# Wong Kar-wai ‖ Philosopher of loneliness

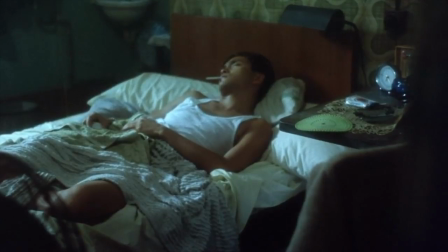Then later, we have the young man speaking about his own struggles.
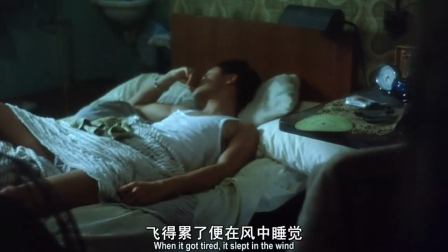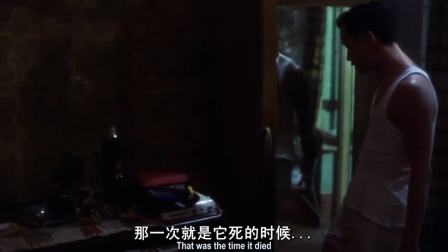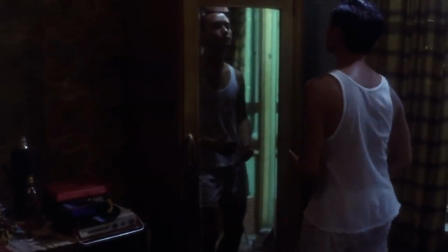Besides that,
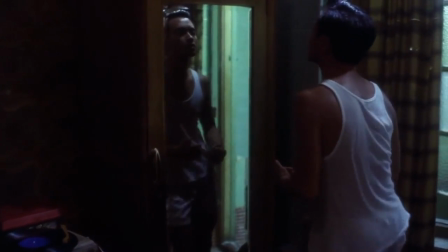Trunking Express is another perfect example of Wang using monologue to connect the story and further create a sense of isolation.
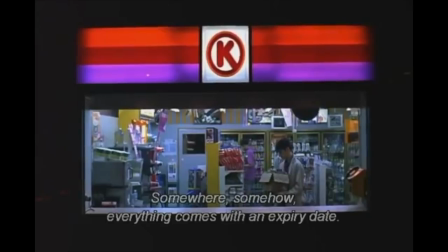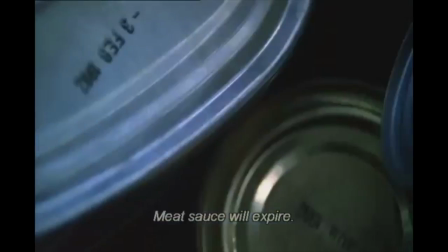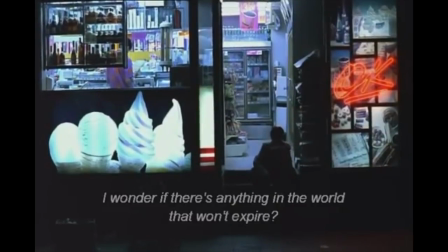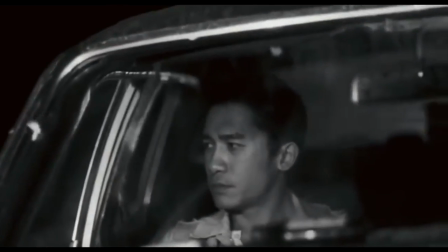He uses the same technique in Happy Together to introduce the story background.
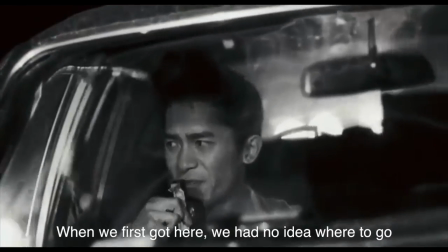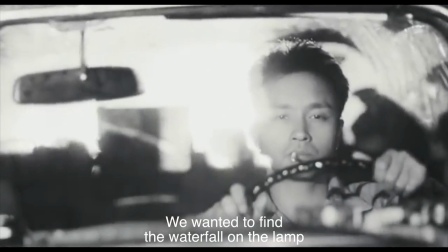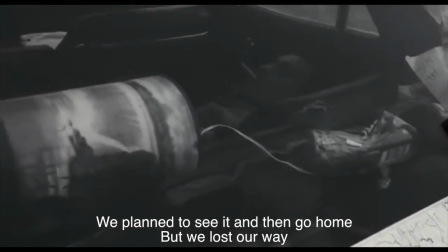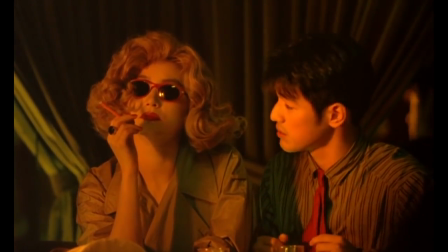The philosophy of love that Wang presented in Chunking Express, the question of freedom in days of being wild,
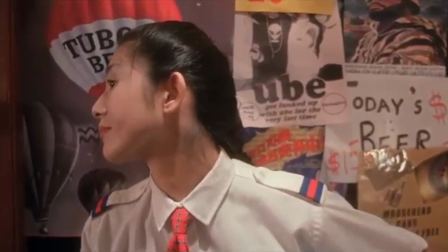or even just complain in Happy Together, all of these monologues present the audience the most private part of these characters.
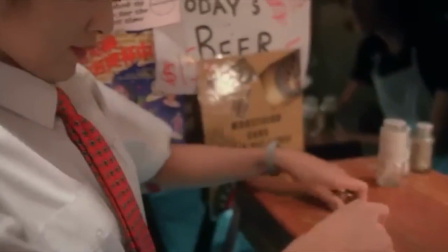Wang combined them with unique shots, perfect choice of color and music,
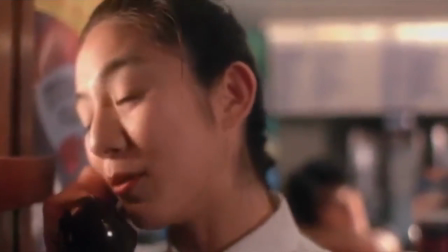and obscurely conveyed the distanced and melancholic perception without heavy dialogues.
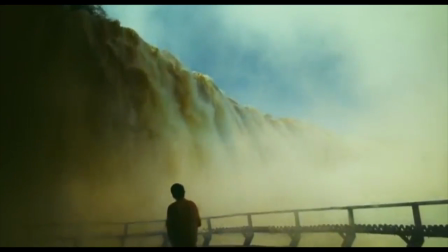Some people criticize that the theme of Wang's movie is too narrow.
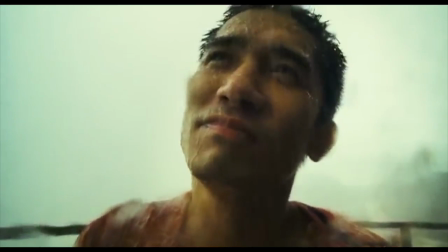He never talks about social injustice but only focuses on individual's love or loss.
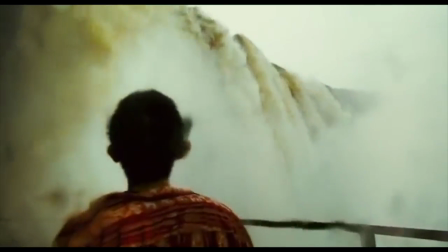But just as Wang says in his interview, Some people make films to provide answers, but the way I make films is more like posting questions. Is this the only way? Why can't we do it like this?